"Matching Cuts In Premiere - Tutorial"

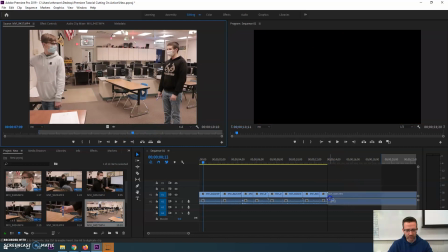I'm not sure what the next clip is like, so I'm just going to take this whole clip and drop it in. Let's go down to here, see where he offers it.
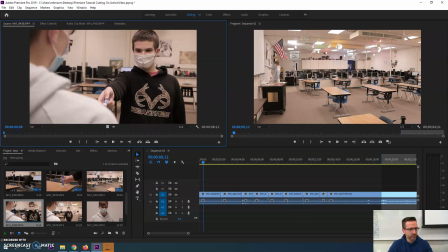You need a marker, good. You need a marker, good sir. Yeah.
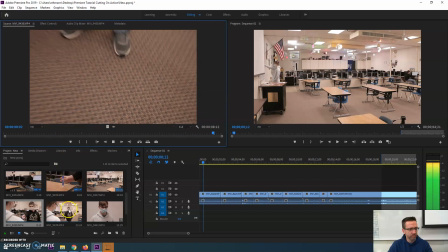Okay. Remember, I need a little more dialogue back. Oh, see, I don't even need this clip. Let's go to 39 instead.
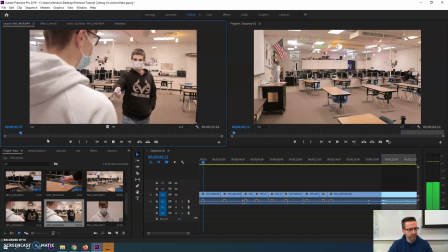Alright. Good. Here, you want this marker?
Okay, so he's extending his hand and offering it right here. Right there. See his hand's back a little bit? I think we can use it from that spot. Let's look.
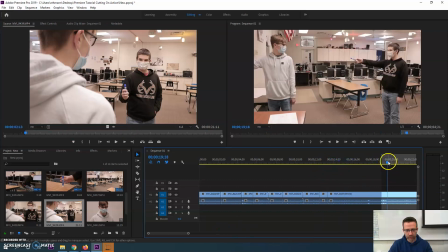Oh, look. This doesn't work. He's already looking this way, and right here he's already turned. Ugh.
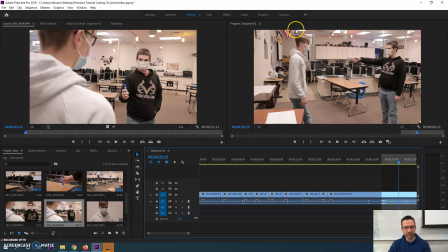So we kind of need to go back. He's starting to move. Hopefully, I hope this works. Okay, we're going to cut from right there. And hopefully we can just make it work.
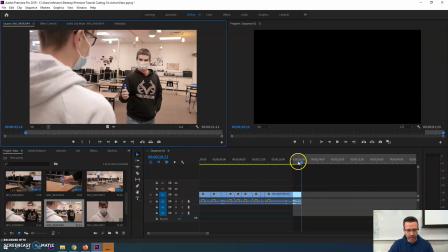All right, his hand's already out, so we got to look for his hand's already out here too. So we got to get this to match.
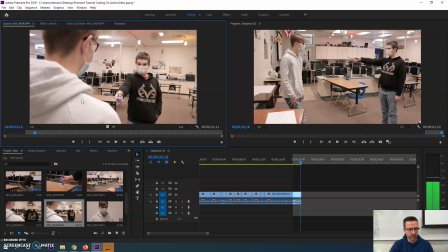Do you want this marker?
Should we go from that? Oh, right there, right there. That'll work, I hope. Ugh. We're gonna find out.
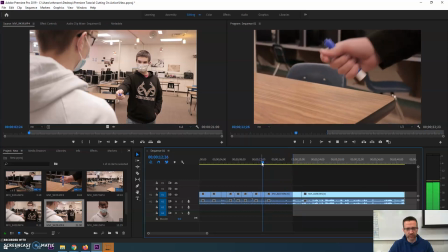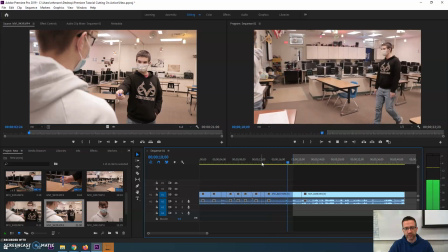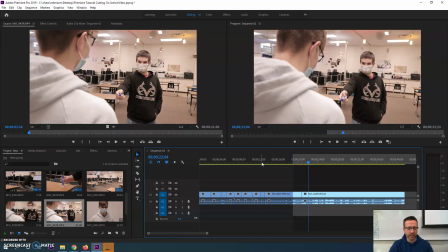want this marker?
Always repeating himself, though. Ugh. Ah!
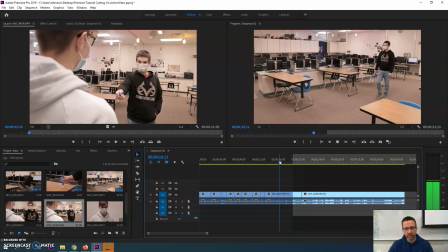He's wearing a mask, though. We can cut the audio out.
Hey, you want a marker?
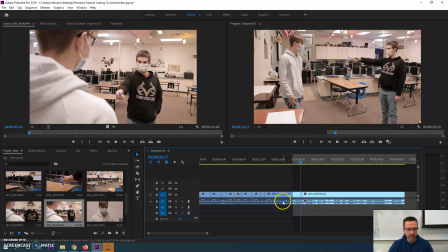We could cut the audio out. Let's do this. Okay, so I'm going to unlink both of these audio clips. Unlink. Right-click. Unlink. Now I can adjust these. So what I'm going to do is I'm going to back it up.
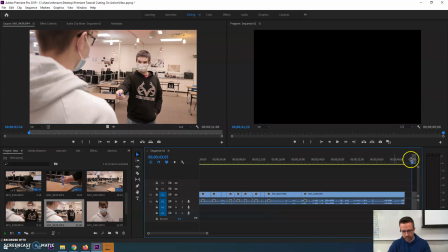I'm going to click off for a second. So when he starts talking.
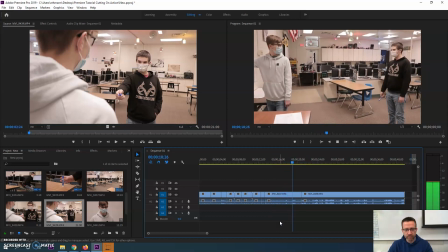Hey.
Oh, he starts talking right there. You can see the little bumps in there. Okay. So what I'm going to do is I'm going to shorten it up so he's not speaking anymore, right? But then what happens is the audio cuts out completely.
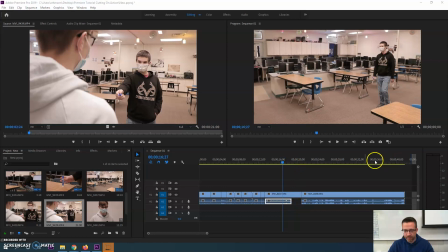You won't hear this very good. I'll turn it up. Maybe you can hear it.
Hey.
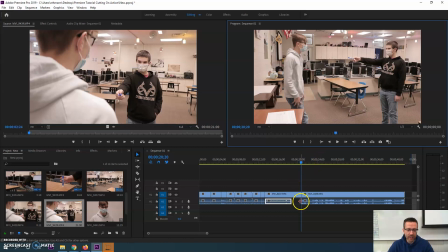So, whew. So what I need to do is I could grab the audio from here and pull it across, but I think I'm talking though. Let's see what that sounds like.
All right. Good. Here, you want this marker?
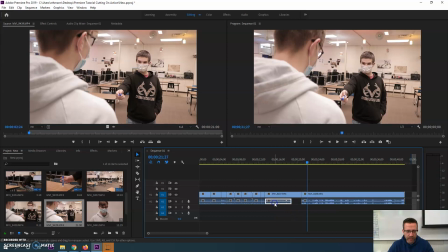That doesn't work so good. So what I'm going to do instead is I'm going to take part of this audio in this clip. All right. So, or even when he's walking over to him, we have a lot of empty sound.
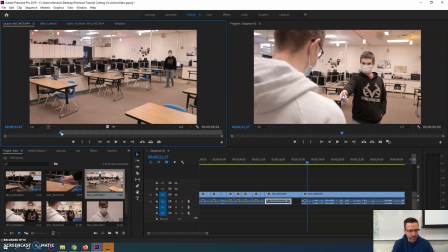So let's do in right here,
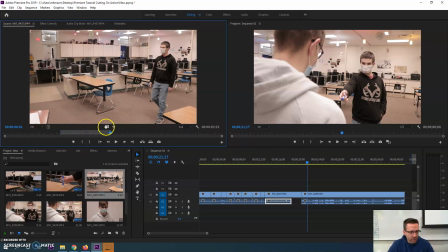and then out, and we can just grab this audio and bring it in. And basically, it's going to fill in that rattly hissiness that we have in the back, and you won't even notice it probably.
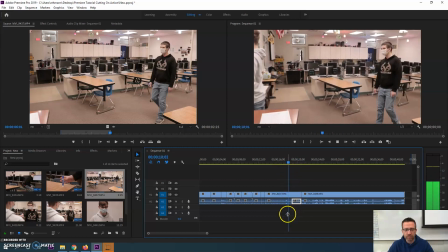Let's hear that.
Hey. Here, you want this marker?
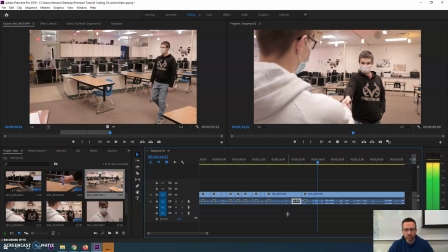Yes. No? I just would say, what? No. Hand back down. Be like, here, what is it? Okay, go ahead. Hey, you want this marker? Okay, go ahead.
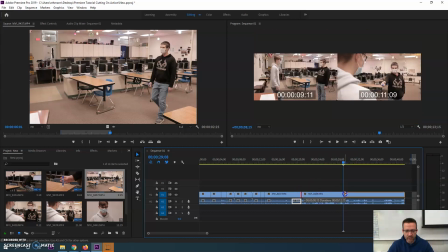There we go. We can cut to that spot because his hand's already out, right? Let's shorten this one up too.
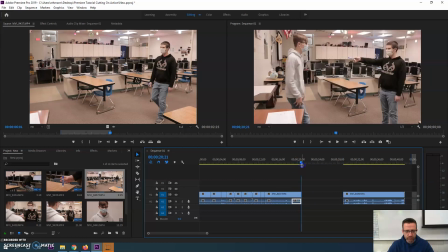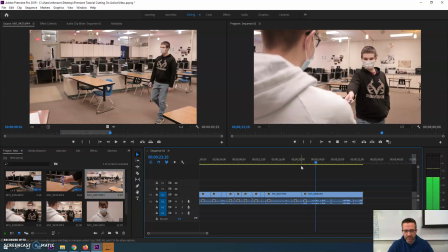Hey, you want this marker? Ah, What does it do? Yep. You draw stuff. Makes me more creative. okay.
So that's good.
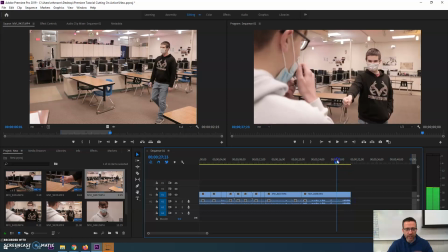We can use that. But we need to show other perspective, okay? So we're going to look at, we're going to cut to Caleb speaking, over the shoulder back and forth.